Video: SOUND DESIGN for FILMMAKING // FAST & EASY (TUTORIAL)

In this video, we're talking about sound design. So let me show you guys how this video feels, looks, and sounds without any sound effects.
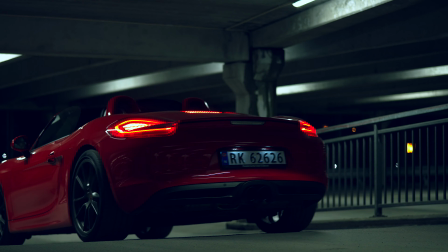Pretty boring, right? It doesn't drive home the point, it doesn't engage, and it doesn't feel right. So let me show you guys the same clip with sound design.
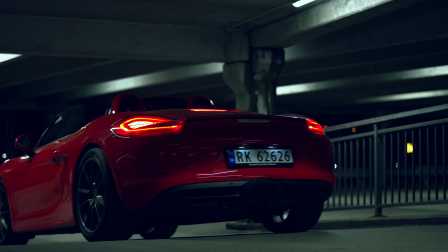Alright, so this sounds way better, and the reason is that all the sound effects that I placed on this timeline enhances all the movement and the visuals. So in this video, I'll break down my timeline, all of the sound effects that I use, why I use them, and most importantly, why I place them where I place them on this timeline. My name is Christian, by the way. Thank you guys for tuning in. Let's go. So as you can see here, this is the timeline.
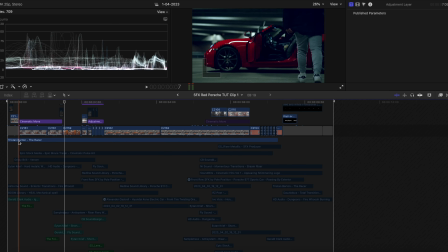(0:56)
I have muted all the sound effects and I just left this song right here, which I found on Artlist.
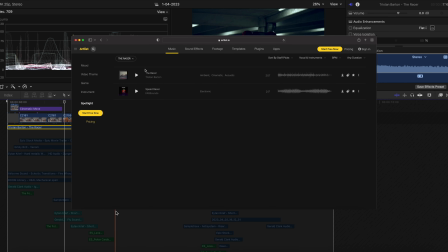(1:02)
And most of these sound effects is found on Artlist as well. I think a couple of them are from Epidemic Sound, and I actually use both to find songs and sound effects.
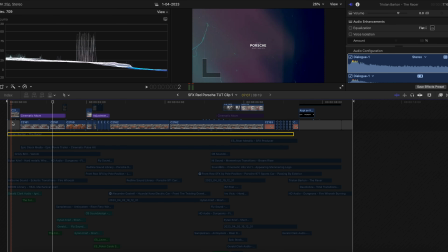(1:11)
So as you can see here, you see this transition that is going on over here.
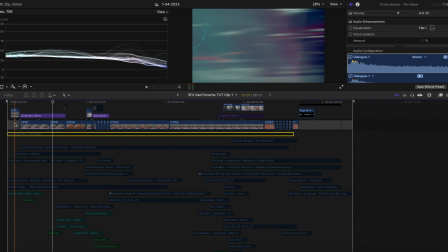(1:16)
I actually used many different sound effects to create more powerful transition into the next clip. So for that, I used this right here, which is a hard metallic whoosh.
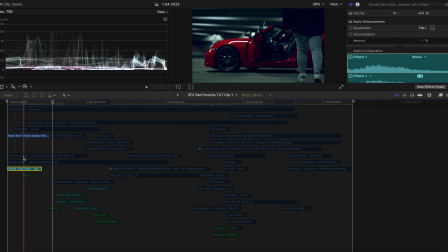(1:26)
And then I have this ignite fireball whoosh, and then this electric transition fire whoosh.
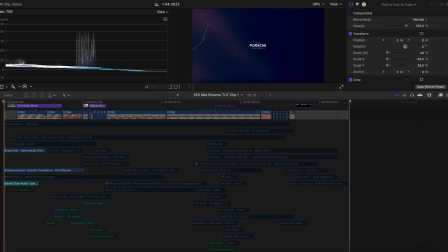(1:32)
So all of these together makes this sound. Yes, and if I put it together with the song right here,
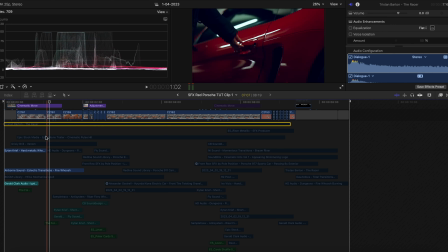(1:41)
yes, it sounds really nice, and you get thrown into the action of me walking towards the car.
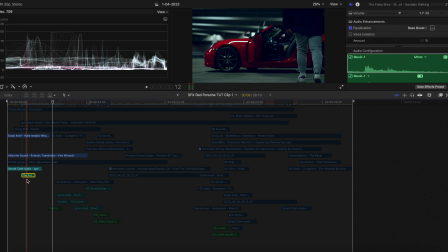(1:47)
Now, I actually want to add a couple of steps as well, walking steps, because as you can see here, I'm walking, so I just want to emphasize the walking steps. So I'll just put one there and one here.
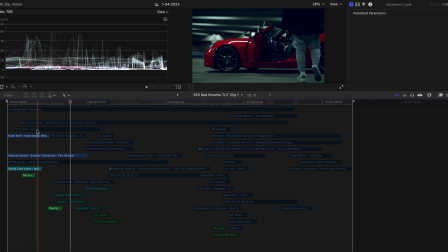(2:01)
Perfect. Yes. Next thing I did was to actually add this Grizzly Bill Venom, which is not a sound effect actually. It's the beginning of a song, and I was supposed to use this song, but I ended up using this song, The Razor. But I think this sounds really good, and it adds to the drama,
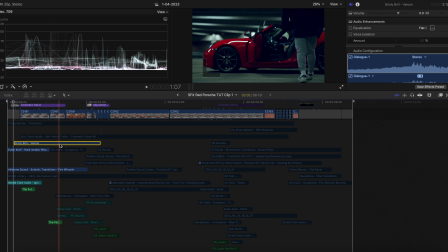(2:18)
and it also has a cinematic impact hit that emphasizes the moment where I actually open the door of the car. So let's see how this sounds. The next thing I did was to actually add this mechanical spell.
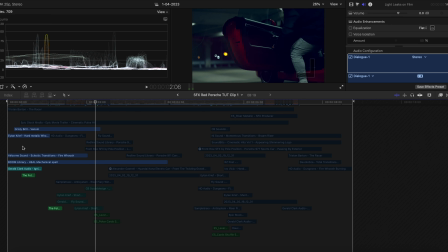(2:34)
And you can hear all this ticking sounds that really adds drama and atmosphere, and it also adds texture with the ticking.
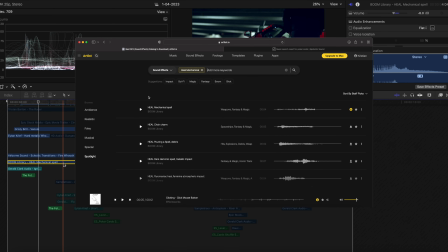(2:43)
So I really like to experiment with different sounds that adds texture to the videos.
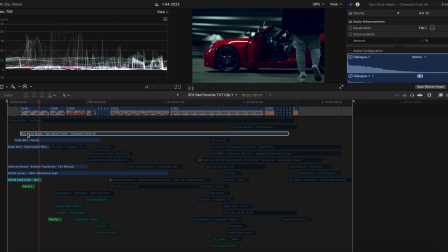(2:48)
So the next thing I did was to add this cinematic hit, and that helps with the door opening here.
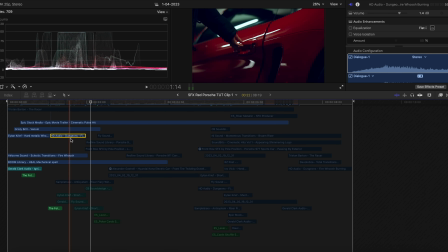(2:55)
And to add even more to that, I actually added this dungeon cinematic whoosh burning effect.
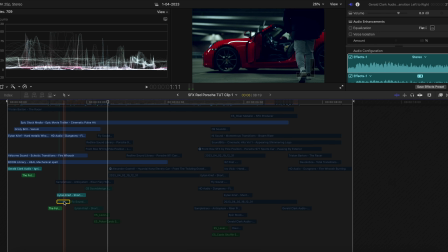(3:03)
Yes, I actually put this and this in there as well for that hit. It's kind of emphasizing that the door is opening and creating more drama. Yes.
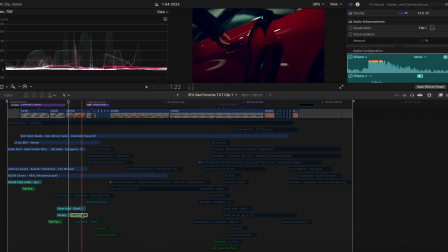(3:15)
Now, next thing I did was to add this closing door effect, and then this whoosh sound to even add more emphasis on the door actually opening.
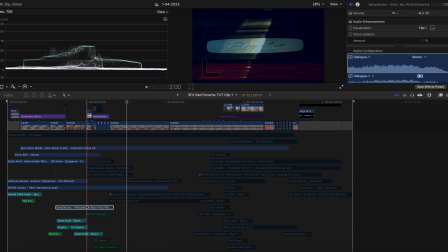(3:31)
Now, the next thing I did was to add this sound effect right here, which is a riser with a stutter effect,
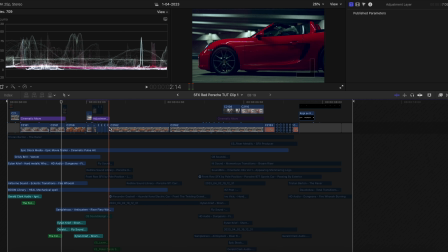(3:39)
which is really nice here because I have many fast-paced clips here, and to emphasize the movement of this fast-paced clips,
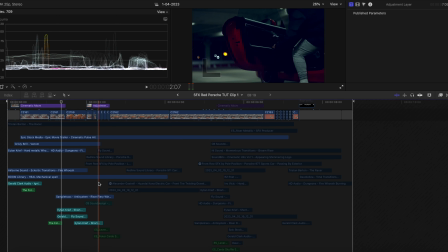(3:48)
I added this stuttering riser to make it feel faster and make it feel more dramatic.
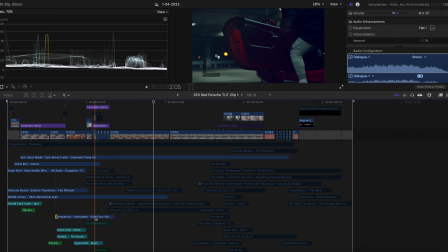(3:57)
Yes. And like I said in the beginning, the takeaway that I really want to emphasize as well is that when you use one effect, you might want to use other sound effects to build on the initial sound effect.